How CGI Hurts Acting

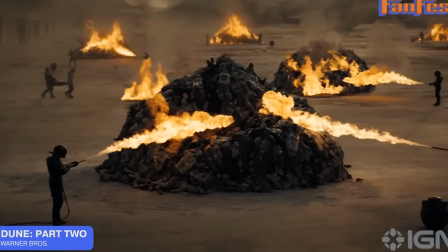491s It just allows you to actually just be in that moment and get lost in those scenes."
And that's the thing.
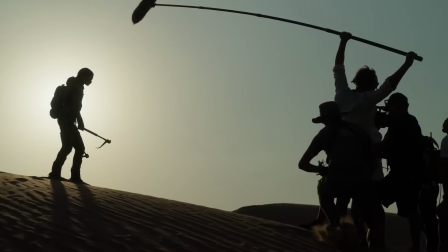497s
Creating the world isn't the job of the actor. That's the job of the director, the writer, the designers, the artists, and others.
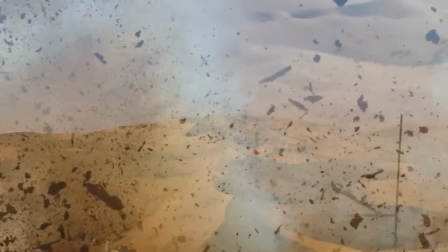504s
The actor's job is to focus on their character and make sure it fits within the larger world.
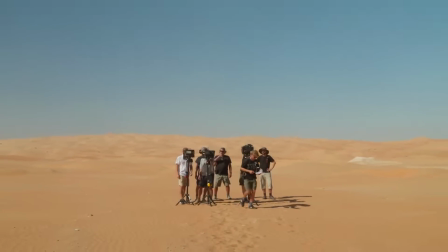509s
If the world only exists in the mind of the director and the people working on the effects, how can the actor be expected to give a good performance?
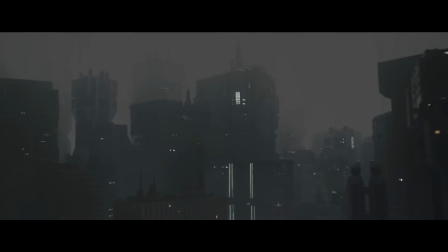518s
This is especially true for the sci-fi and fantasy genres, where so much of the world will end up being digitally created.
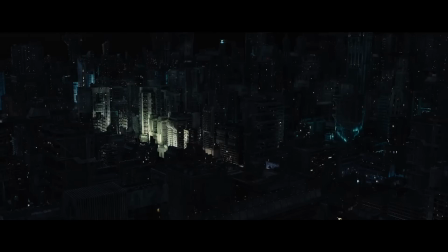525s
It's a dangerous thing for an actor to not fully understand what the director's intention is for the movie, as well as for their character.
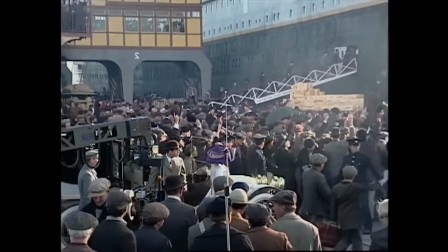532s
One way directors and studios can help is by creating the world the characters inhabit to the best of their abilities,
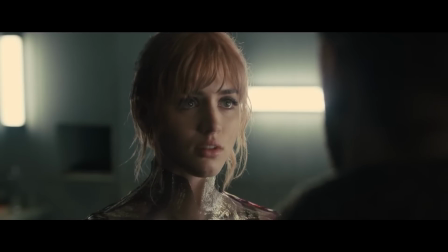539s
instead of just foisting that upon the actors as well. In cases like this, CGI should be used more as a finishing touch as opposed to a crutch.
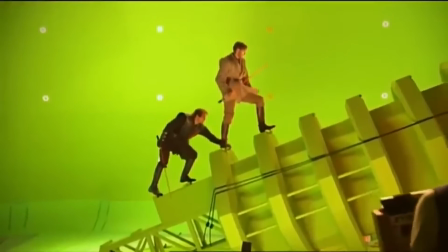548s
Bautista isn't the only one that feels this way, though.
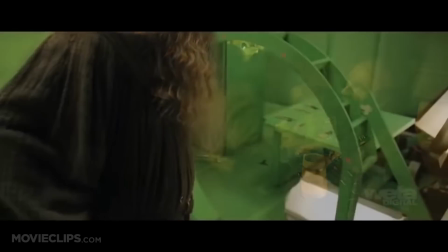551s
One famous, or infamous if you prefer, story from The Hobbit is that Ian McKellen was annoyed by having to act by himself for large portions of it.
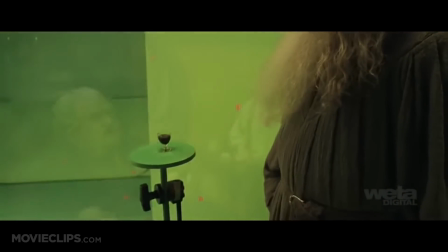559s
If you've seen the movie, you're probably thinking, what do you mean by himself? What about all the dwarves and the Hobbit?
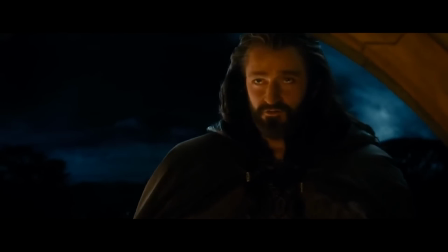565s
Well, they were often on another set by themselves doing the same scene. Why?
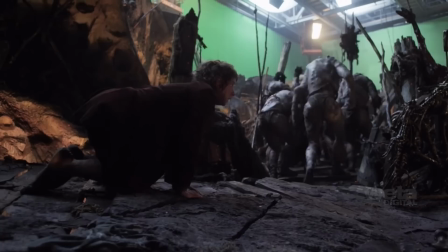570s
Well, Bilbo, Thorin, and company were half of Gandalf's size, and their heights needed to be digitally altered in post-production to get the right effect.
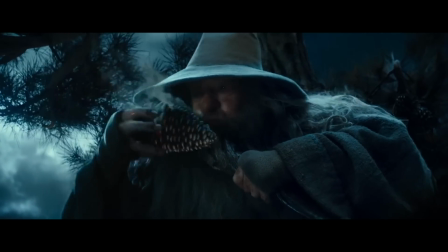578s
Take this scene, for example. It's when Thorin and company have escaped the goblin caves under the Misty Mountains and are hiding in some trees to escape the wargs.
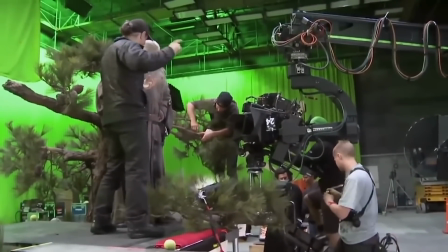586s
In this behind-the-scenes outtake, you'll notice that Ian McKellen is playing Gandalf all by his lonesome, with Andy Serkis directing him,
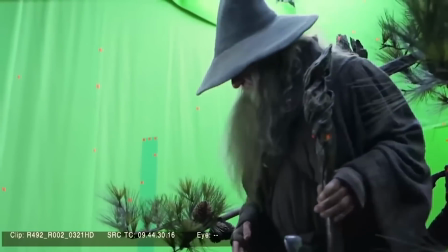593s
while the rest of the crew were, I imagine, filming the same scene elsewhere. The two scenes would then be put together in post-production,
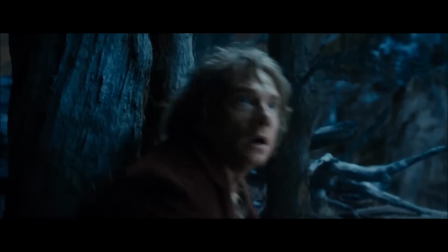599s
giving you the illusion that they were all on set at the same time.
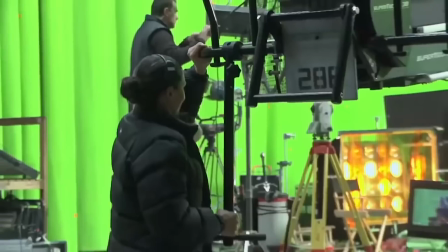603s It's the director and the people behind the camera who know exactly what they're doing and have planned for it over months,
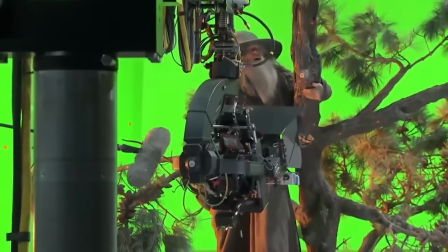609s if not years, and the day comes to film it, and we just have to do what we're told, really.
You get a sense of the frustration that Ian McKellen feels in this scene, as he needs to perform a tenuous balancing act.
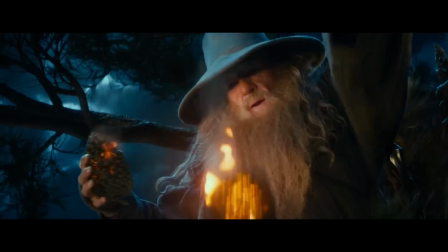622s
First, he needs to be convincing, acting as though others are there in the scene with him.
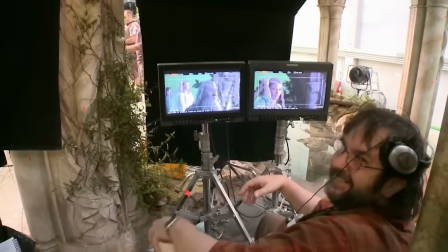627s
Second, he needs to be aware of where everyone else will be placed. When Andy Serkis tries to direct him about that, it ends up interfering with his acting process.
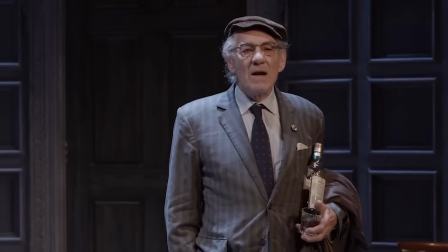636s
It makes sense why. It's an unnatural way to act. McKellen, who won critical acclaim doing theater work for 20 years, is an actor's actor.
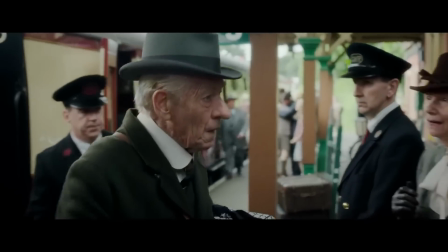644s
For most of his life, he acted with and opposite other people.
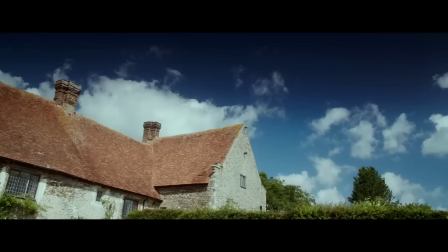648s
But thanks to the forward march of technology, he had to act by himself and imagine the other people.
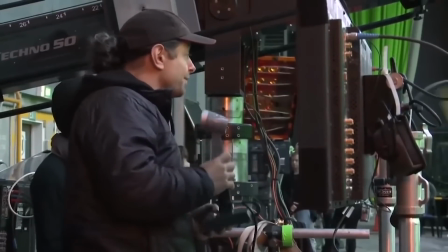653s
Still, he tried his best, recognizing that Serkis knew where the other characters would be and taking the directions as necessary.
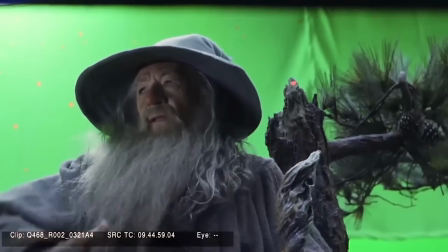660s
His experience on The Hobbit was different from what happened on The Lord of the Rings.
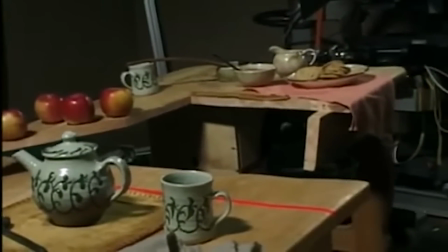665s
Digital filmmaking was still in its infancy, and the entire trilogy was filmed on a pretty small budget compared to what an epic like that would cost now.
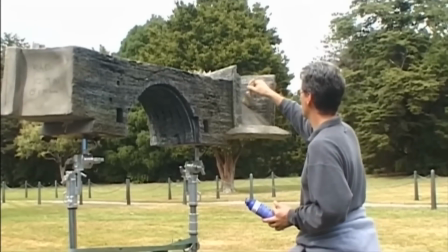673s
When CGI wasn't available or might incur unnecessary cost,
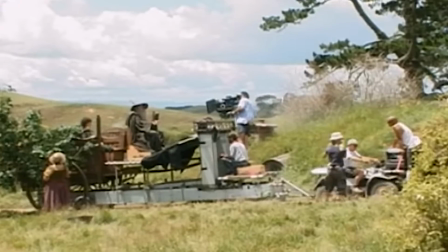677s
they got creative and used practical effects like forced perspective in order to show differences in scale.
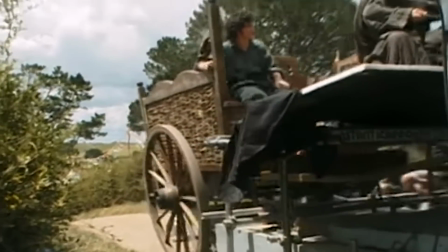683s
Consider the scene where Gandalf and Frodo are riding in his wagon. Where Frodo looks hobbit-sized to us, he's actually sitting far in the back.
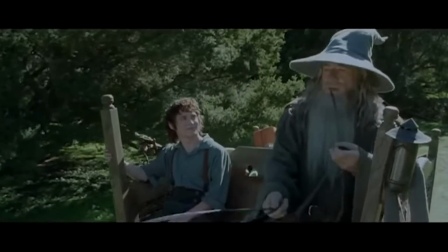691s
It gives the effect of him being smaller because he's further away.
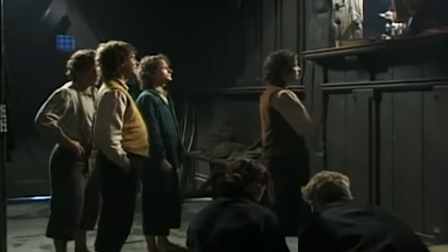695s
Similarly, by making some props or sets oversized, they were able to make the hobbits look smaller.
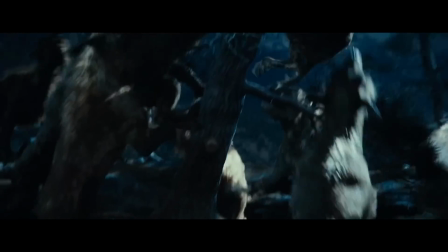700s
However, forced perspective only works with the naked eye. Because The Hobbit also had to be prepared to be released in 3D, they had to do it digitally.
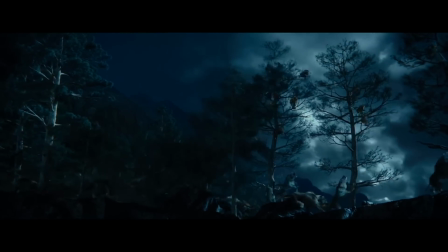708s
In an interview with Popular Mechanics, Peter Jackson said, quote, "Once you shoot in 3D, it completely blows your cover.
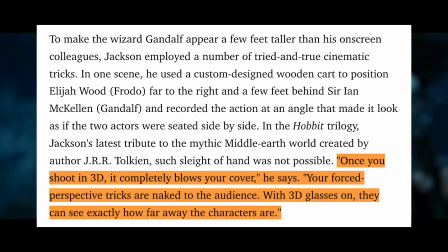715s
Your forced perspective tricks are naked to the audience. With 3D glasses on, they can see exactly how far away the characters are," end quote.
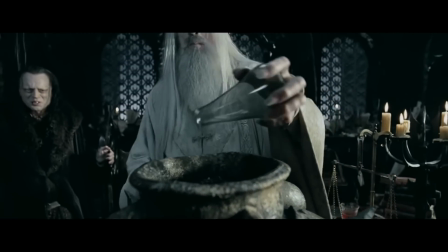723s
CGI can also be helpful when it comes to actors though, as is the case with an actor who's right for the role, but perhaps no longer as mobile.
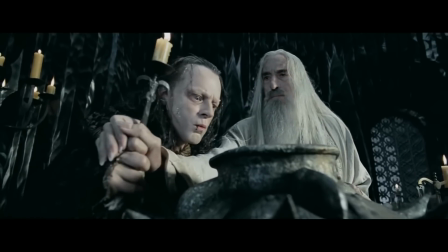731s
Again, we turn to The Hobbit.